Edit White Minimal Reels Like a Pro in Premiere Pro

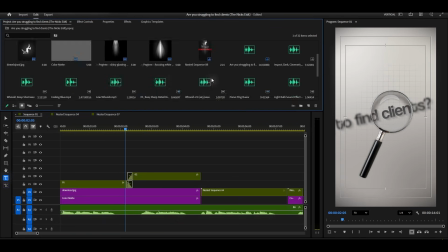2798s
Now we're going to add some real spice to make this edit look smooth and cinematic.
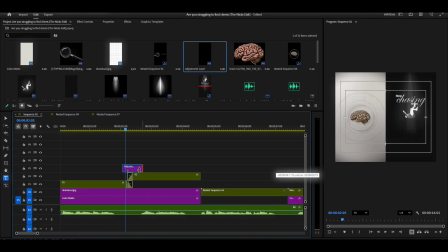2804s
First, I'm adding an adjustment layer to the timeline, placing it between the first and second animations.
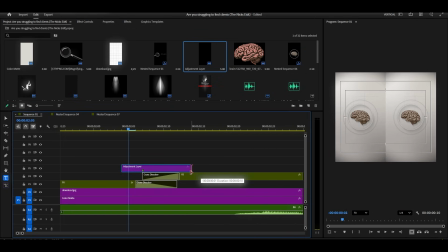2810s
We're going to create a smooth transition here using Gaussian blur.
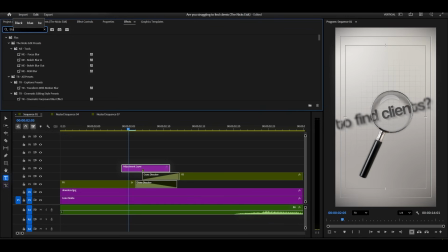2819s
I'm going to Effects and adding Gaussian blur to the adjustment layer. I'm increasing the blur value significantly at the center point.
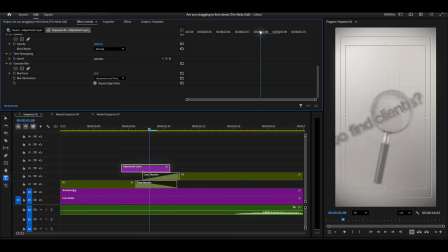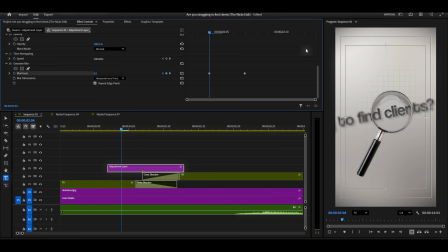2853s
Now I'm turning on the keyframe for blur. Then I'm moving ahead in time and setting the blur value to 0. And at the very end, I'm setting the blur value back to high again. So the effect goes: starts at 0 blur, then blurs completely, then back to 0.
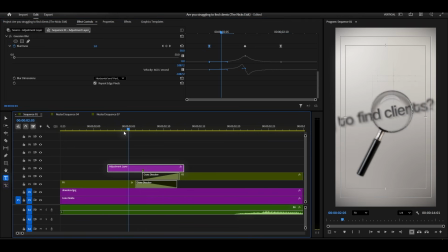2872s
This creates that dreamy, smooth transition between scenes. Make sure you adjust the graph like this. I'm creating those curves to make the blur transition smooth and organic rather than linear and robotic.
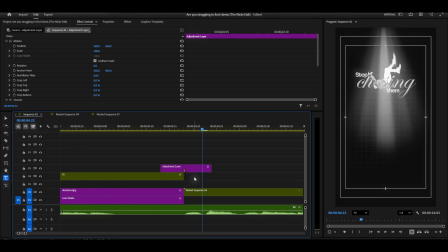2887s
Perfect. Now I'm just copying and pasting this adjustment layer for the next transition. This keeps the visual style consistent throughout the entire piece.
Stop chasing them like a desperate salesman.
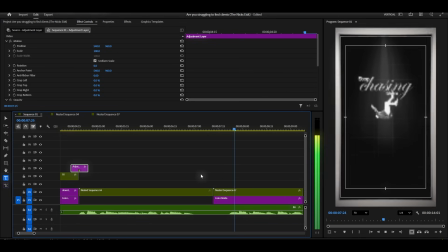2903s Show
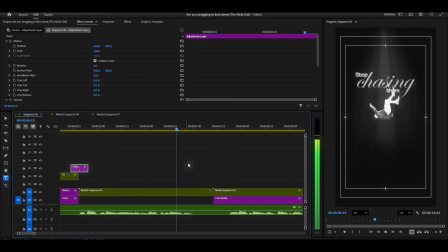2907s like a desperate salesman. Showcase.
I'm looking at our falling man animation, and I think it's moving too fast, so let's adjust the keyframes to slow it down.
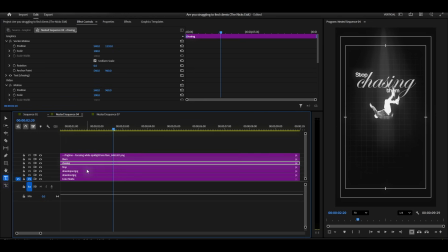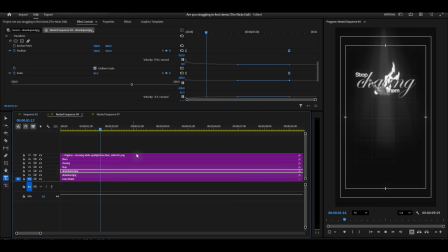2931s
I'm selecting the keyframes and dragging them further apart like this. Now the animation moves smoothly and slowly.
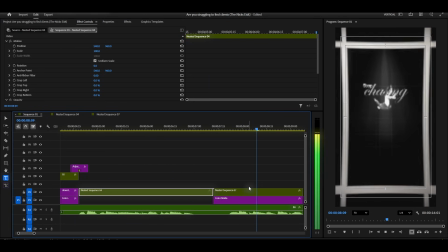2938s Stop chasing them like a desperate salesman. Showcase your best work on social media and let clients come to you.
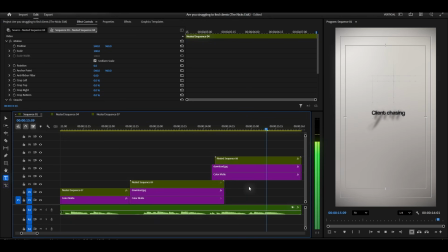2946s From chasing clients to clients chasing you.
Now everything is looking perfect. But our tutorial doesn't end here. The real magic starts now.
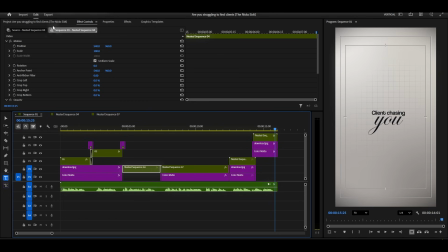2956s
We're going to add sound effects, and this is what's going to take your edit from good to absolutely incredible.
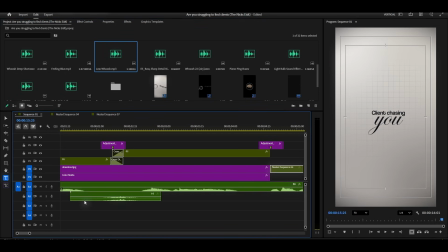2963s
First, I'm adding whoosh sound effects where the transitions happen. These create that sense of movement and energy. I'm placing a whoosh sound right here where the first animation transitions.
First,
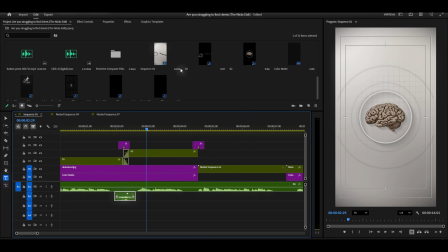and another one here.
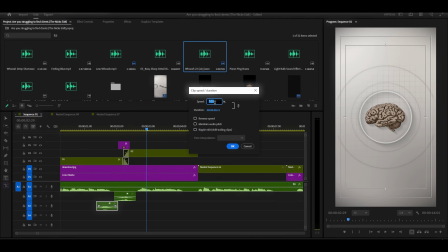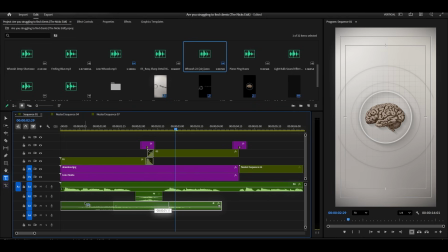are you struggling to find clients? First, change change your mindset.
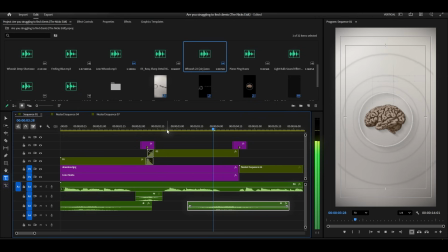3017s First, change your mindset. Stop chasing the mindset.
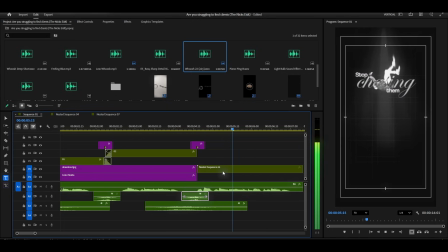3028s Stop chasing them like a desperate.
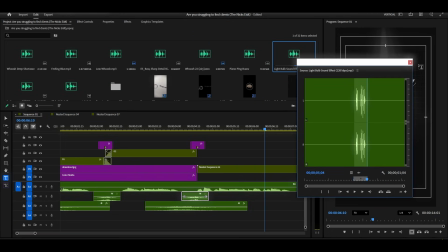3035s
Where the light flicker is happening, I'm using light bulb sound effects.
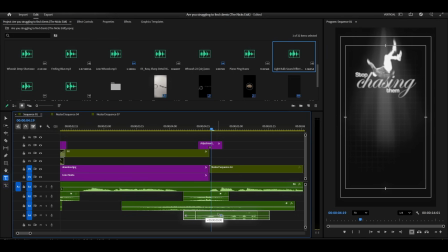3039s
These are perfect for that flickering light animation we created.
Stop chasing them
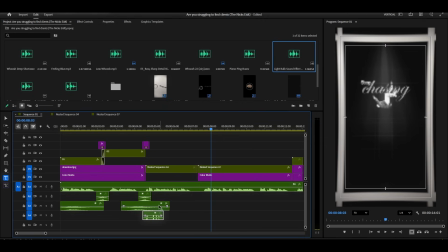3050s like a desperate salesman.
All these sound effects are included in the assets folder.
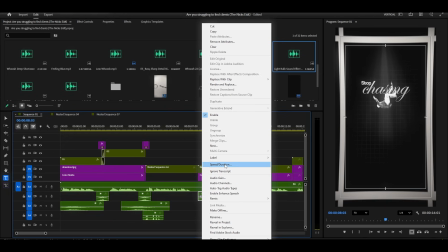3056s
So if you want all the assets with this exact project file,
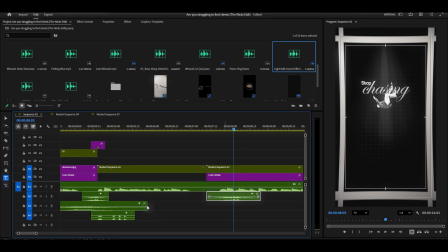3060s
just join the membership and you'll be able to download them and practice with the exact same files I'm using.
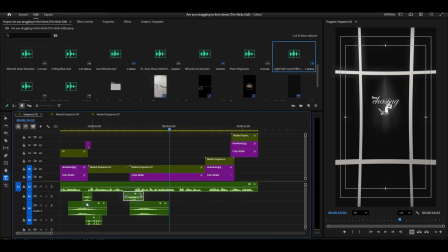3069s Showcase your best work on social media.
And here's a small request to everyone watching and making their own edit following this tutorial.
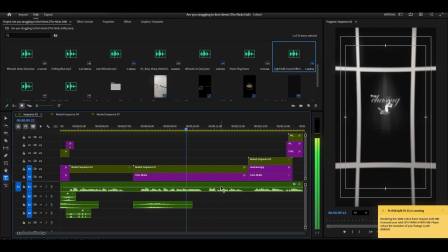3077s
Please tag me on Instagram so I can see how many people I've helped. If your edit looks really good, I'll repost it and share it in my stories.
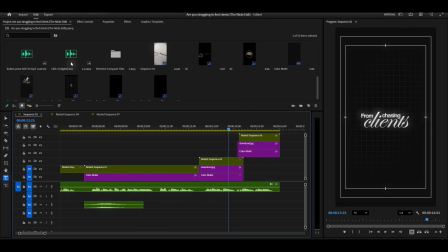3085s
It would make my day to see your work. Now I'm using this click sound effect for the text animations. Every time text appears, I'm adding a subtle click sound. This adds rhythm and makes the animation feel more impactful.
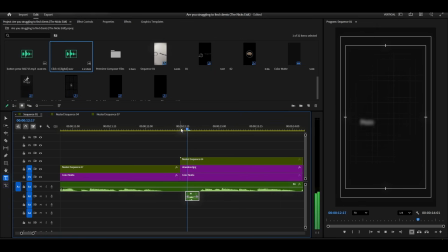From chasing clients to
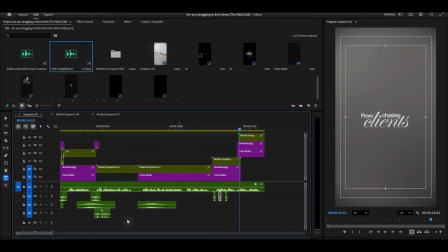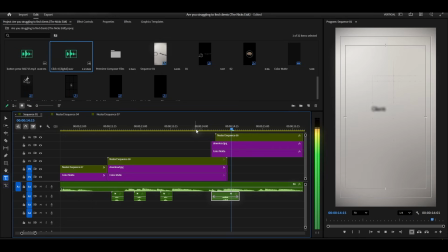3125s clients to clients.
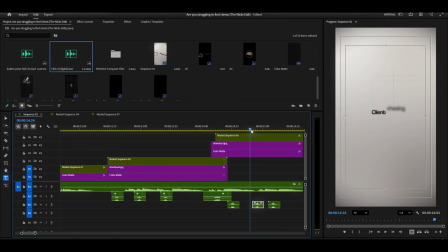Now I need a riser sound effect. I'm going to add a riser from the Premiere Composer extension.
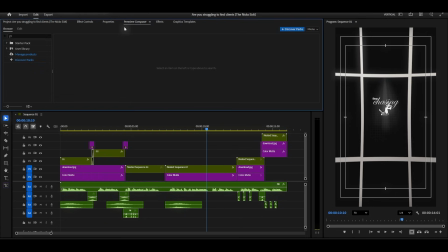3155s
This extension is completely free, by the way. I'm going to the sound folder in Premiere Composer, and I'm adding this riser sound effect.
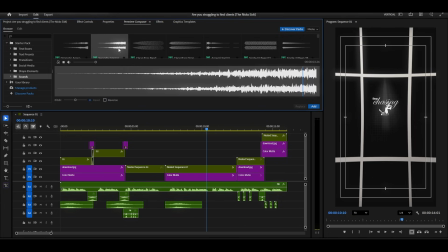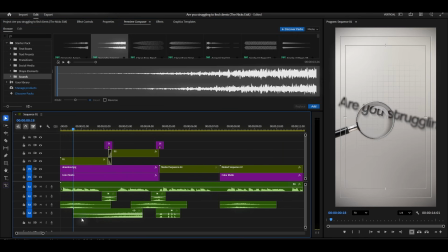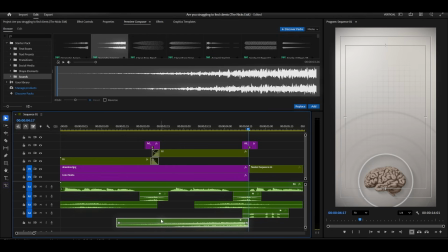3186s
I'm placing the riser here in the timeline. Make sure you decrease the volume level so it doesn't overpower everything else.
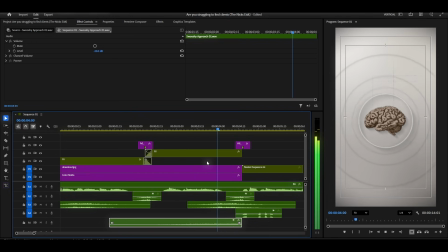3198s First, change your mindset. Stop chasing.
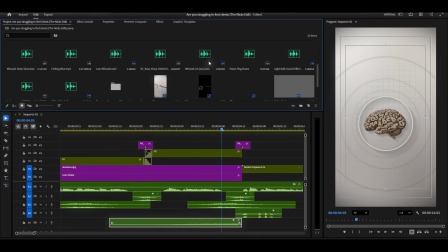When the riser ends, I need a big impact sound. So I'm adding the cinematic impact sound effect right here.
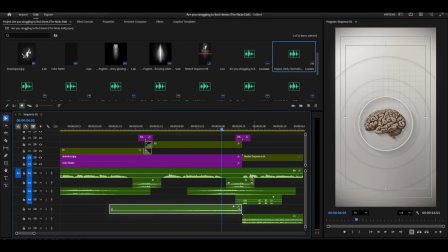3213s
This creates that powerful moment when the animation peaks.
Stop chasing them like a desperate salesman.
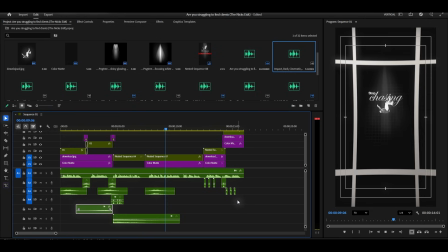3220s Showcase your best work on social media and let clients come to you.
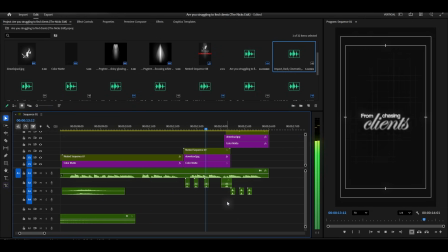3226s From chasing clients to client.
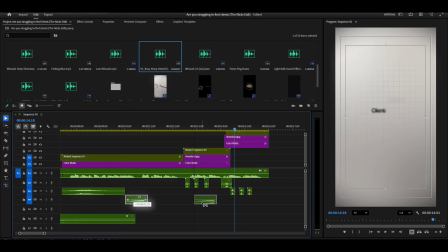3230s
I have another small riser sound that I'm adding here to build tension and anticipation.
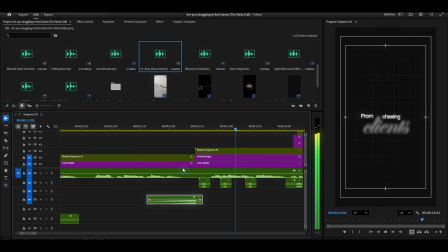3237s Come to you. From chasing clients to clients.
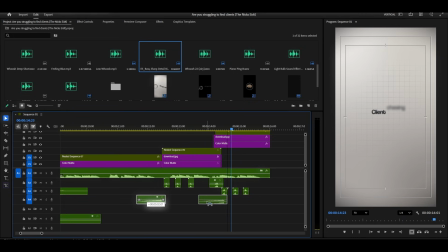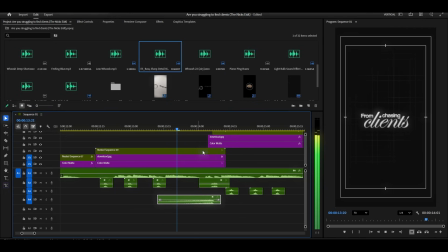3247s Chasing clients to clients.
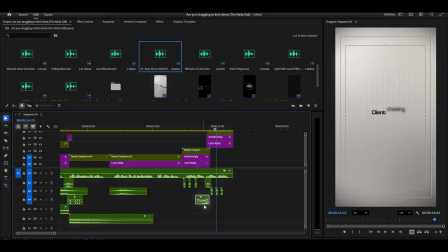And at the very end of the video, I'm using both risers together for maximum impact.
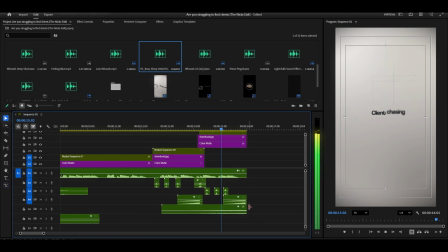3268s Chasing you. Are you struggling to find clients? First, change your mindset.
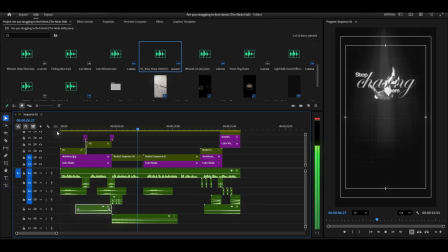3279s Stop chasing them like a desperate salesman. Showcase your best work on social.
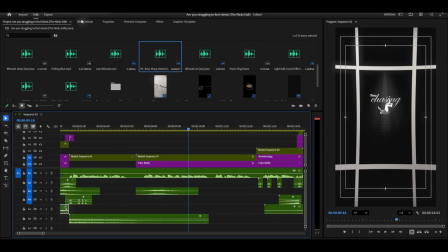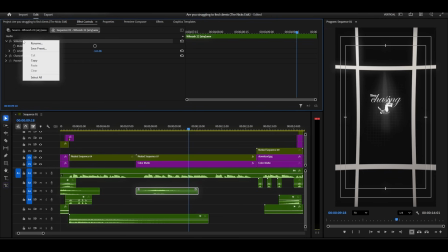3291s
I'm reducing the volume level slightly across all the sound effects, making sure they don't overlap or clash with the voiceover.